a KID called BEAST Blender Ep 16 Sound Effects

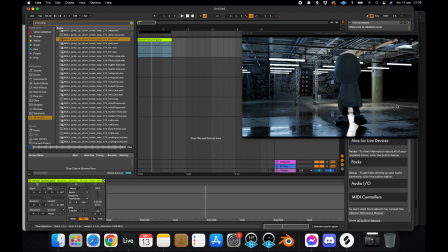(4:23)
So what I like to do first is I like to do some sounds that give the vibe of the environment. So here we see some lights, some electricity, you might hear it buzzing. You see some water on the floor, there might be some dripping sound that's going on in here.
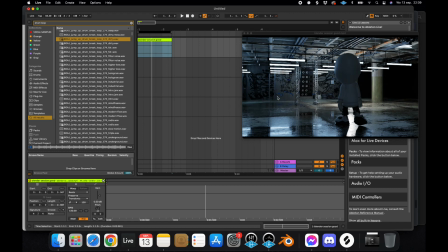(4:42)
So let's start with that first. Let's first create the sound that the background has.
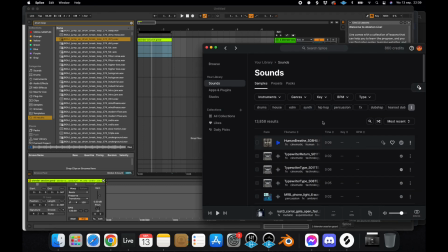(4:47)
Okay, so to get my sounds, I use Splice. Splice is a website, I'll drop the link as well.
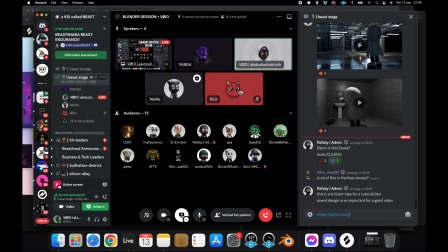(4:56)
It's a website that's just perfect to get some samples, to get some sounds. No, these are cycles, by the way. So, oh damn, again with the link. Okay, so Splice
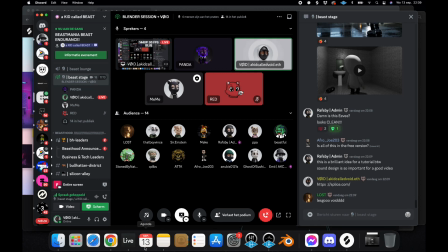(5:11)
is a very good site to just get your samples, you can search whatever.
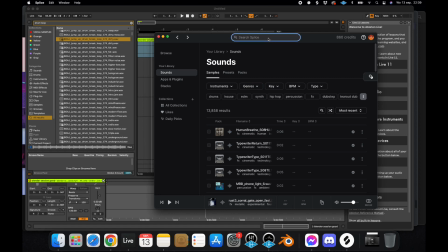(5:18)
They have an app and it works perfectly. So for example, I search splice and we're looking for some, for example, water drip. Maybe it's not the right term, but as we can see here, cave drips. So this will be perfect already.
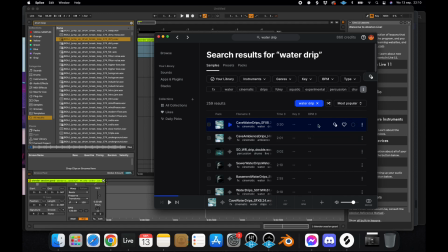(5:37)
Okay, it's very silent, but I really like the sound already. So I'm just downloading it.
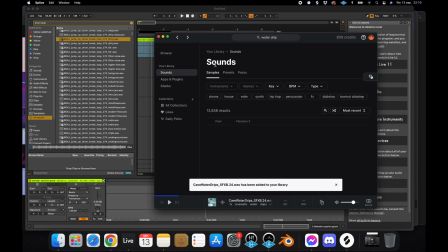(5:42)
It's adding it to my library. I go back to my downloaded sounds, and here we have cave water drips.
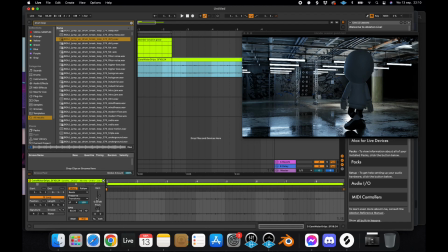(5:50)
Okay, so now it will be a bit louder. In here, I just drag it,
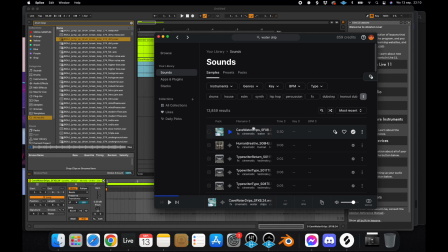(5:57)
the sample, from the Splice app into my Ableton app, and it's in here.
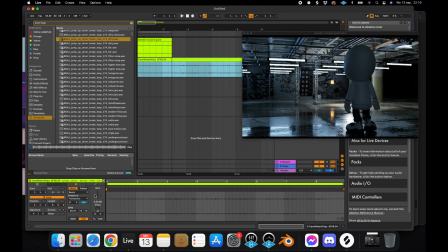(6:02)
We can see here the waveform of the sound. We see that it's quite quiet, so I'm gonna boost it in the gain. Now we see the waveform of the sound. We see all the individual water drops. So as I play this now,
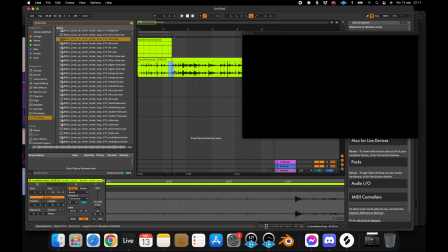(6:19)
I hope everyone hears this well. We hear a little water drop effect in the background. So we're gonna keep this. We're just gonna cut it so it stays clean. And we're gonna keep it in here.
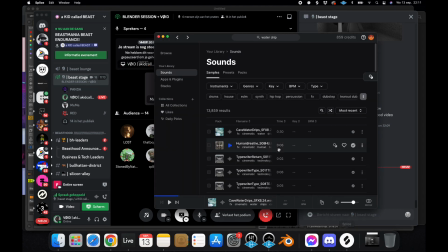(6:35)
The program from the drop was Splice. So this is Splice.
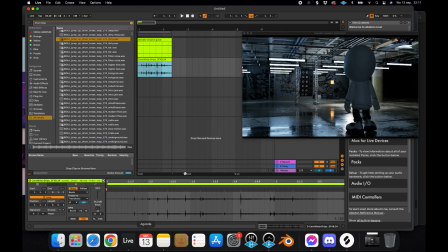(6:40)
I added a link in here, as you can see. Okay, so now we have a little background noise. That's perfect to set our scene. I'm gonna put it a little more quiet because it really is a background noise.
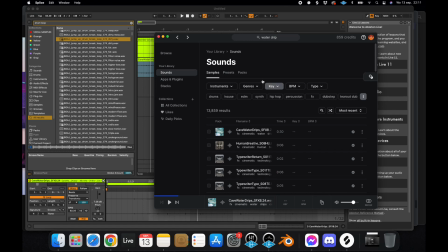(6:57)
Okay, now we're gonna go to the next one. And the next one will be, I don't know, electricity, tail lights maybe? That cigarette? No. Oh yeah, perfect. Okay, that's a perfect tail light sound.
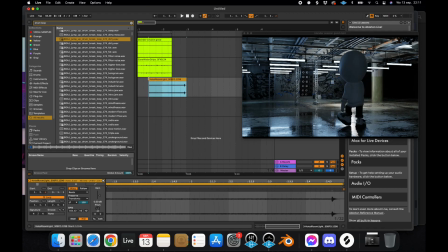(7:18)
So I'm just gonna cut it to the part where it's really only the sound of the buzzing of the light. Okay, perfect. Yeah? We're having a little bit of issue here in the sounds on our end.
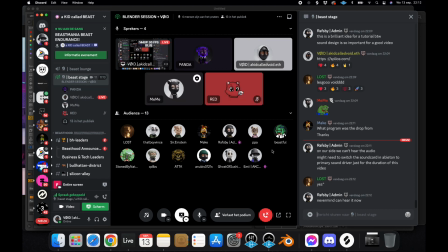(7:32)
We can hear your voice clear, just not the sound. Okay, let me see if I can check it.
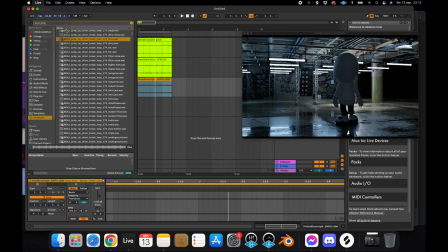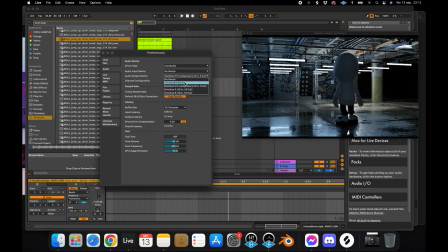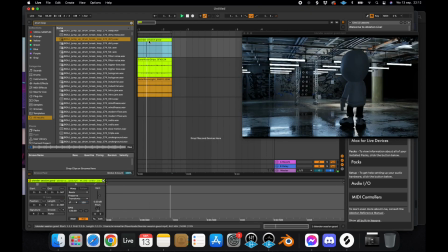(7:51)
How's this? No, I can hear it still. Okay, let me try another way.
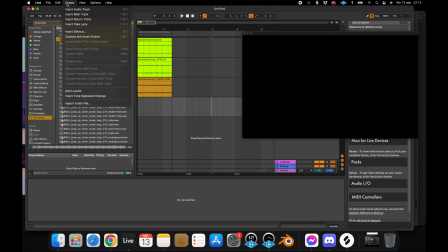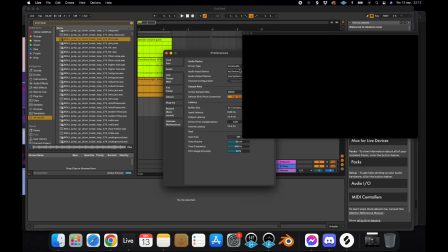(8:07)
Hold on. I'm just gonna put it back.
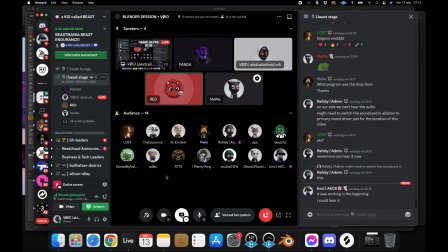(8:14)
If you need me to reenact the sounds for the video, I can try.
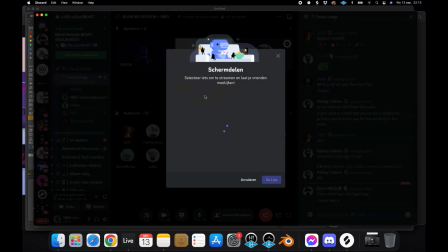(8:20)
Maybe I should share only my Ableton screen. Maybe that will work.
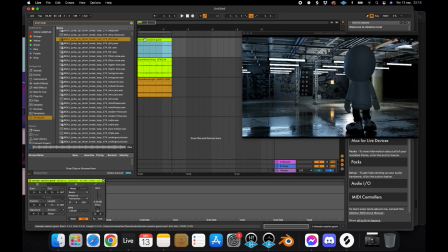(8:28)
Okay, what does this say?